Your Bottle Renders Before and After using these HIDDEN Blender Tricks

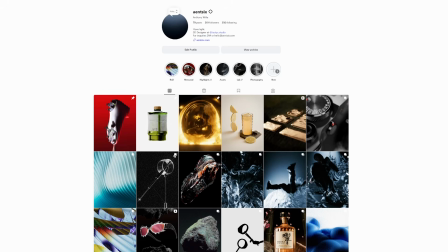0:00 hi, my name is Anthony. I'm a 3D artist, and today I just wanted to talk about product renderings and how I would go about rendering
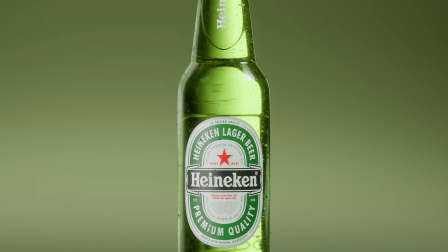0:07 bottles, because I think there's a lot of hidden techniques that many people don't know about. So yeah, I just want to share them with you today, and I hope you enjoy the video.
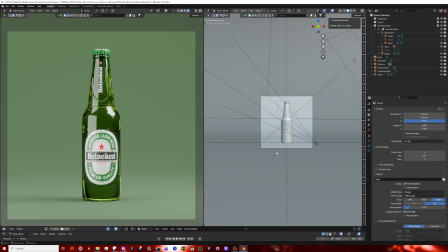0:15 Pretty much what I did one render where I didn't use those tips. Like, to be honest, I also on purpose did some mistakes here just to better elaborate.
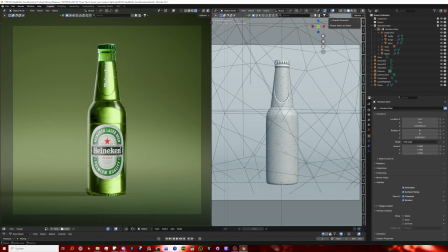0:25 But then later on I used those tips and tricks in order to create this render. And yeah, this video is just a small walkthrough of some details that I feel like are important when it comes to this particular render.
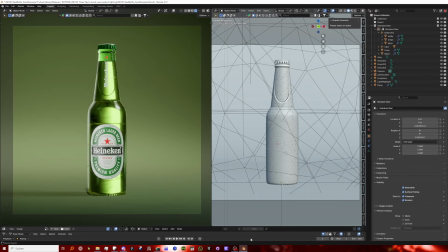0:42 And yeah, that's pretty much it. So first of all, let's look at the negatives and the bad aspects of this one.
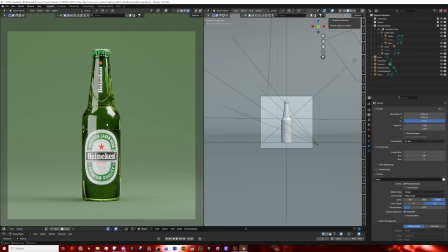0:51 The first thing I really don't like, and as I said, I kind of did it on purpose, but it's the really flat lighting on here. Like, you can see exactly where the area light was placed, and that is something that like
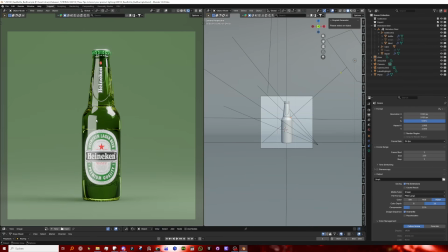1:05 really makes it obvious that it's a 3D render, not a real object. Yeah, really flat lighting is not good.
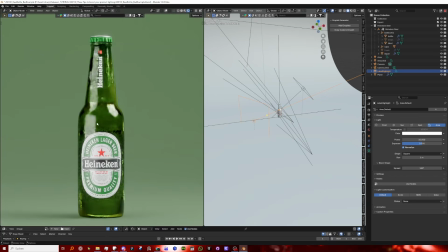1:12 You should really try to avoid it, these very harsh lines. There's a couple of ways to do this, which we're going to talk about.
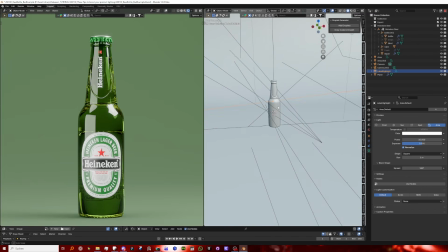1:23 But yeah, another thing I noticed is the flat areas like this.
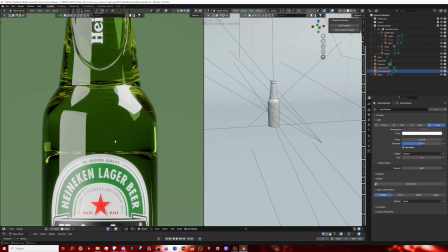1:29 This really doesn't look nice because there's not a lot of information for the viewer, and that's just not realistic. Like, in the real world, there's always, no matter where you look, there's always something going on, even if you don't notice it.
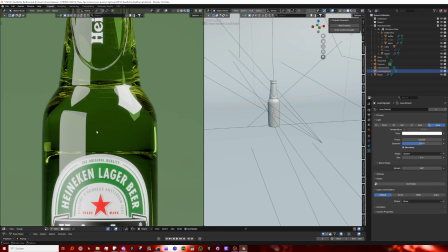1:44 And so we really want to try to avoid areas like these. And again, there's fixes for that are super easy to do, that we're going to talk about.
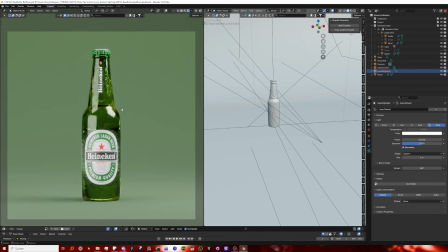1:53 And yeah, those are like pretty much the main issues I have. Also, I think the lighting in general isn't that nice because yeah, it just doesn't look very nice and pleasing. Like, as a viewer, I don't really get excited about this object, about this product.
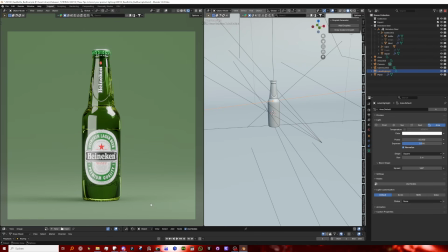2:13 It doesn't really look at all interesting. And so, as I said, there's a bunch of things we can do to easily level this up.
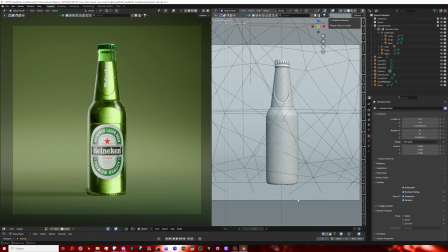2:21 And so I would say let's get right into them. Here's the final result of what I did afterwards. And the first thing I really want to talk about is the gradient in the background.
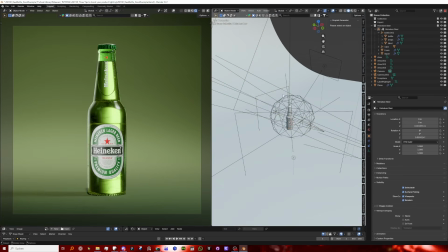2:33 Pretty much all it is this area light over here.
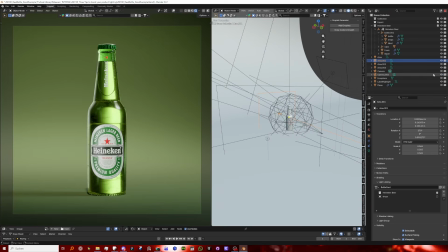2:38 So one thing I super strongly recommend for bottles is that you have a light right behind the bottle,
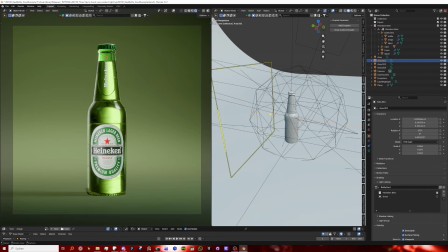2:46 or like an image plane with like a nice texture that just breaks up this super flat
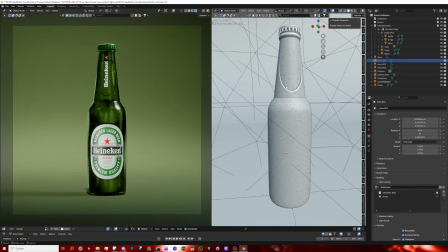2:54 nothingness of the liquid and of the bottle. If I turn it off, you can see now it looks kind of weird.
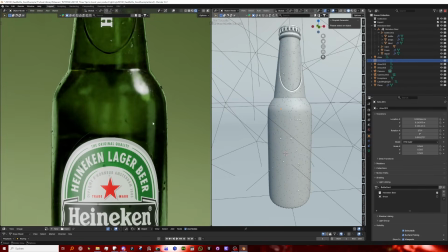3:01 Like, we still have some details in here from the other lights, but it's way too dark.
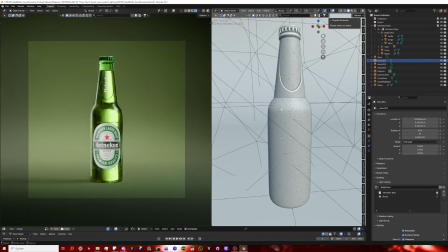3:05 It doesn't look very pleasant. And by using this gradient over here, we make it really pop, and it just looks much nicer.
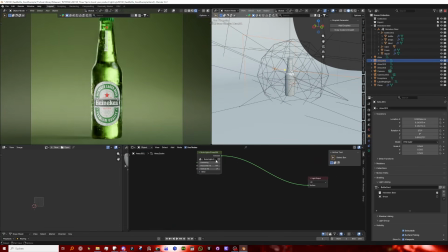3:12 As I said, it doesn't have to be a gradient. Like, let's for example just try it out to use a noise texture. And I just remove some of the noise, and you can already see we get a lot of detail. Like, it's way too big scale, but something like this, for example, it's not perfect, you would have to tweak it, and maybe we can go through some variations here.
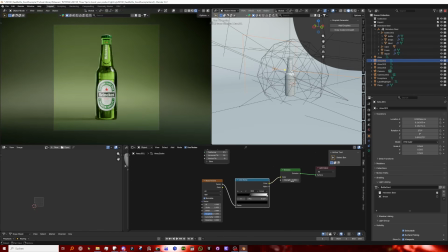3:33 But as you can see, this really helps like emphasize the bottle, you know. Like, if I turn up the strength as well, we kind of get a much nicer result. I still prefer the gradient for this particular example, but yeah, just so you know, you can do anything you want.
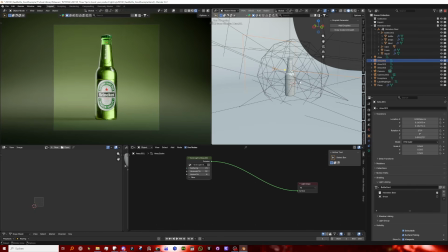3:48 As long as you kind of make the liquid more, or not just the liquid, but also the whole bottle, give it more shape.
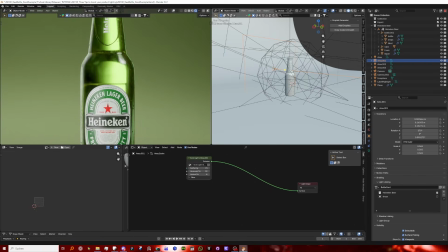3:54 Like, we have this really nice gradient now, whereas before we just had this super flat, weird area. And this really helps and make it look more engaging and nice.